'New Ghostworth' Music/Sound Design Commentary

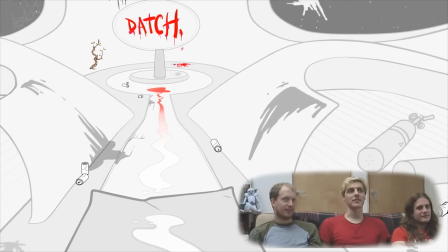499s
Boingy synth. We argued about when that sound should start. Can't remember who was. Well, we never argue.
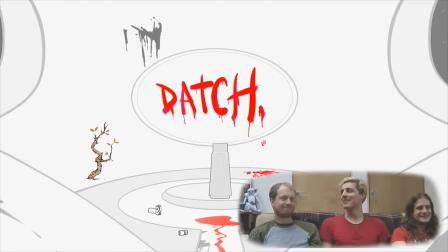505s
Well, I was the last one to work on that project, so it went to my place. Where were you going to start it on?
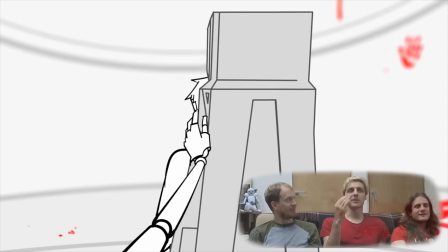513s
I can't even remember. He wanted it as soon as the door opened, and I wanted it as the camera panned up.
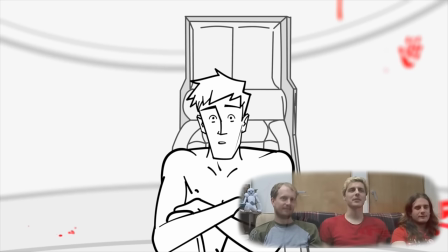520s
I said pan, but what's the term?
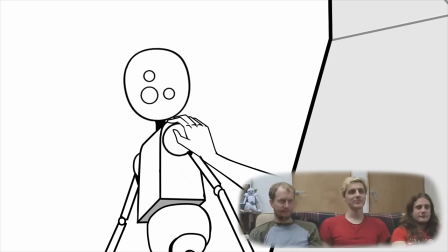525s Tell me I'm pretty. You're pretty, sir. Lies.
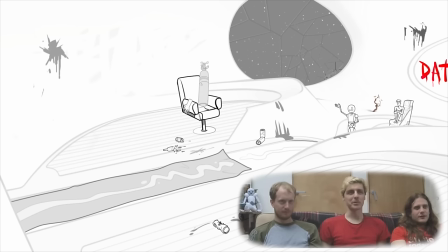531s How did you get the ship to look like this? It cleans itself. You'd have had to turn off the cleaning functions.
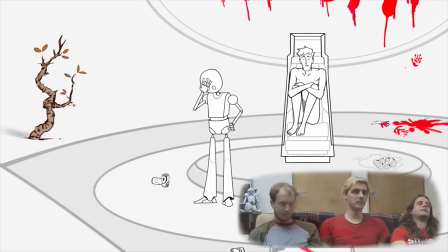537s Who is jealous?
That sound coming up, the cleaning of the ship.
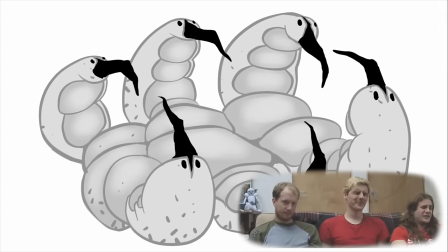544s
I actually started it with a hoover.
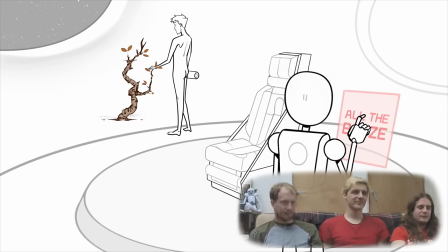548s
Yeah, there's no way you would recognise it from that, but yeah. What happened to the idea of having, well obviously because the Kickstarter never worked, but where did you get Datch from?
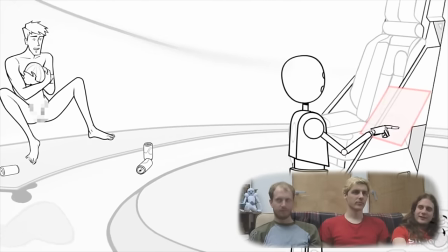567s
Datch, there's a person called Datch. Oh really? Yeah, he bought his name as a, oh this is your Hoover.
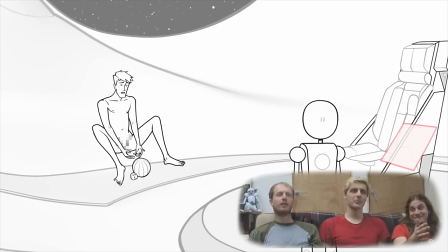574s
Yeah, it doesn't sound much like a hoover.
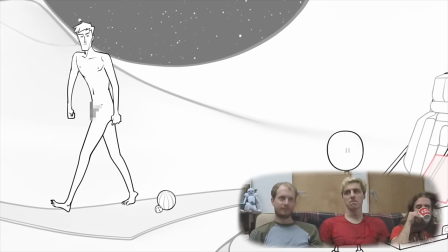578s
Yeah, a guy with the name Datch. Is his surname? Or his name, no, it's his first name.
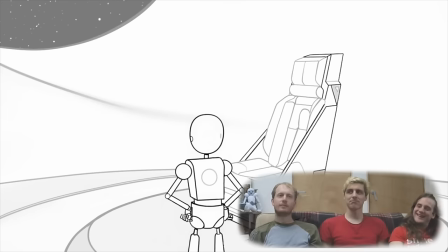584s
Really? Yeah, Datch. What's his last name? Haven.
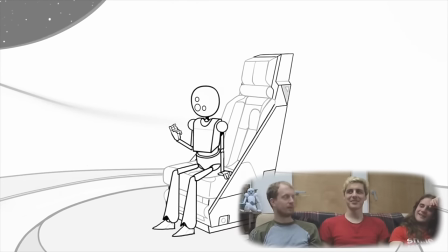589s
Datch Haven. Datch Haven. This is not true. It's very true.
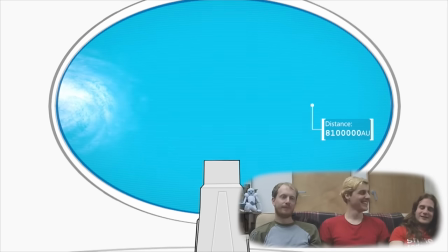594s
You need, is there, is there, is there, is there, is there, is there, is there, is there Is there going to be a place in the next episode called Datch Haven?
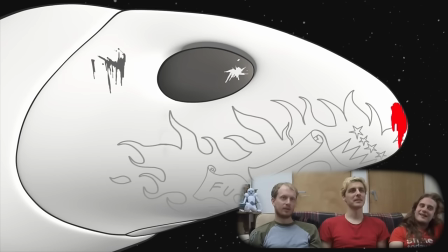602s
I mean I'm not gonna rule it out but I'm not gonna promise anything. Oh this music comes in, this is great. Talk about the music but...
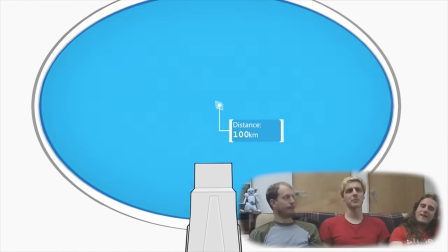607s
This was the first bit we did actually. I think because we thought it would be the most difficult?
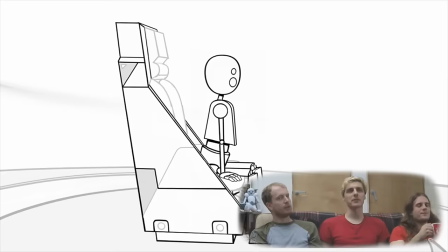613s
Almost representative of the sound we were going for perhaps. So we insisted on doing this first even though it was a bit inconvenient for the sketch.
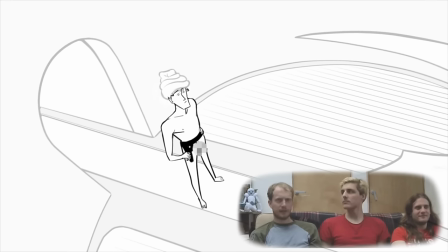624s
But I think we completely misjudged it and just kept it going. and there's a down from there,
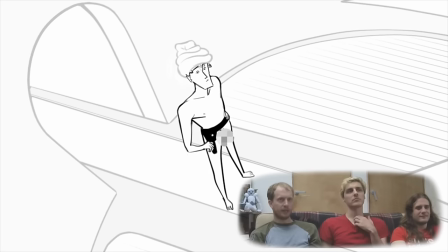629s
and then Jason was like, you know, we need to fade out there, and then we did it,
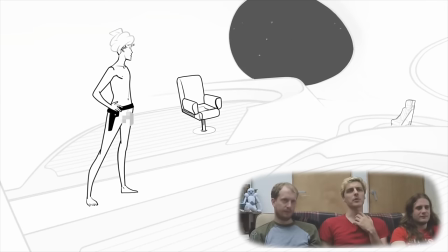635s
and there's so much missing. Well, I think it's because there was so much missing when we were working on it, we couldn't quite understand how it should feel.
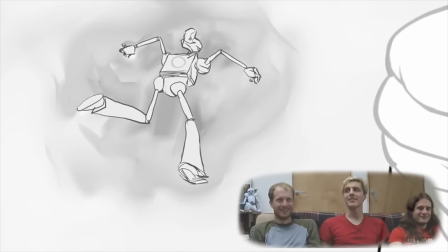644s
This is how the process goes sometimes. It's going to be a recurring motif in these guys. It's just like, yeah, we had incomplete stuff to work from, and... Well, it always happens. Terrible direction, and it sucks.
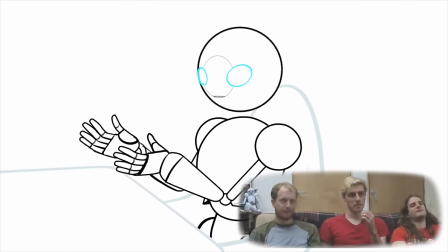658s
So we're going for a kind of clinical, utopian feel with the music here.
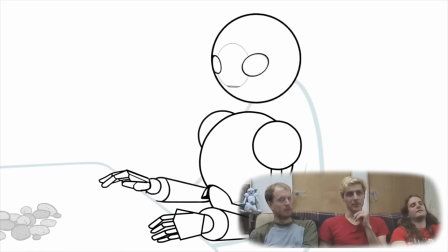665s
Yeah, the music's completely changed from this point now that we're in a different atmosphere. That was the plan.
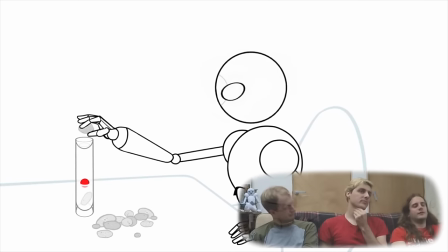670s
Well, I did with the interrogation rooms, because I just thought, you know,
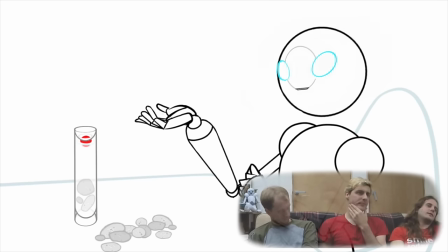676s
I wanted them to be as removed from the rest of the ship as possible, as if they had been just really well soundproofed.
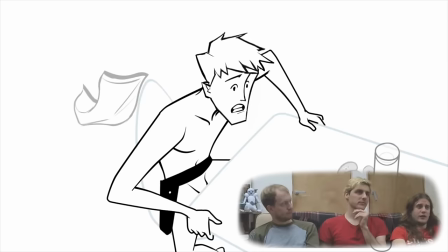685s
So that's the only place in the ship you don't hear the hum. in that station
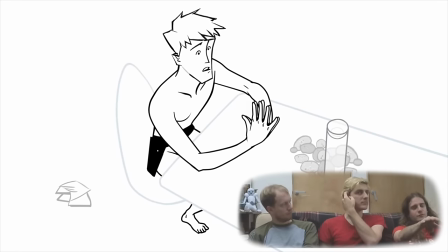690s
you hear it less in the like countercrip room but basically in there you don't hear it at all
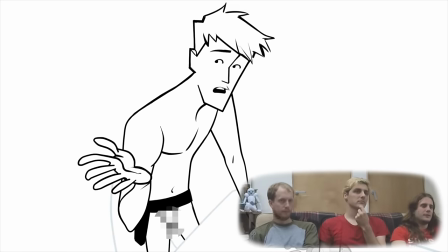697s
yeah it's
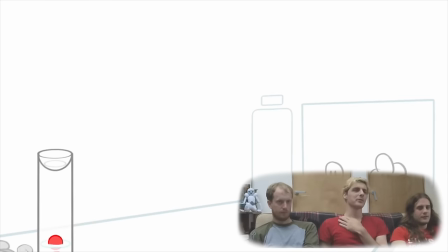701s
weird when you see
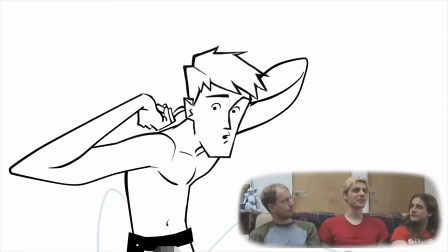704s
sci-fi where they're so far into the future and their technology is incredible but everything's making a complete racket
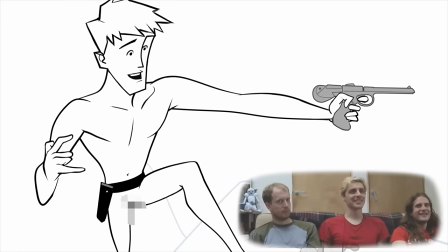710s
it just wouldn't happen would it it'd be really quiet yeah
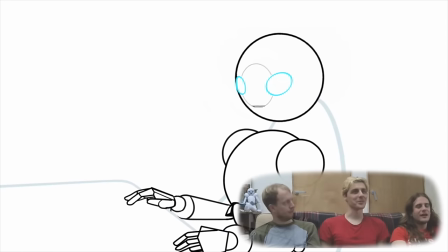715s
well but there has to be this I mean like there has to be an engine of some sort and I mean
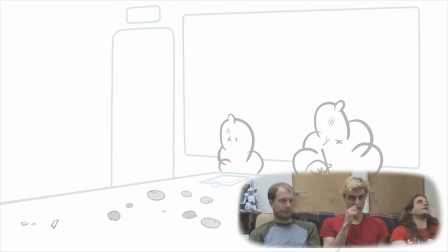725s
it's difficult to imagine that an engine wouldn't make a racket if you go to like a nuclear power station people have got massive
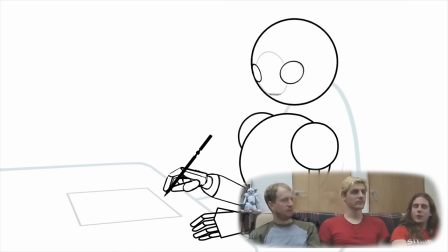733s
ear defenders on all the time maybe it's like
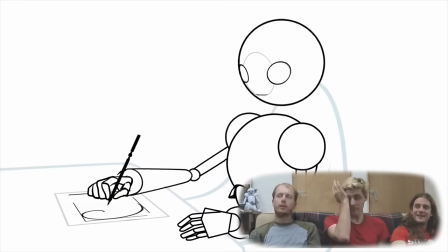737s
if you're crossing a road in space it's like when they put the electric sound in the electric cars people need feedback
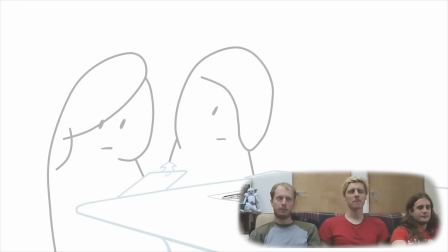746s
Yeah, yeah. So people put the sounds back in.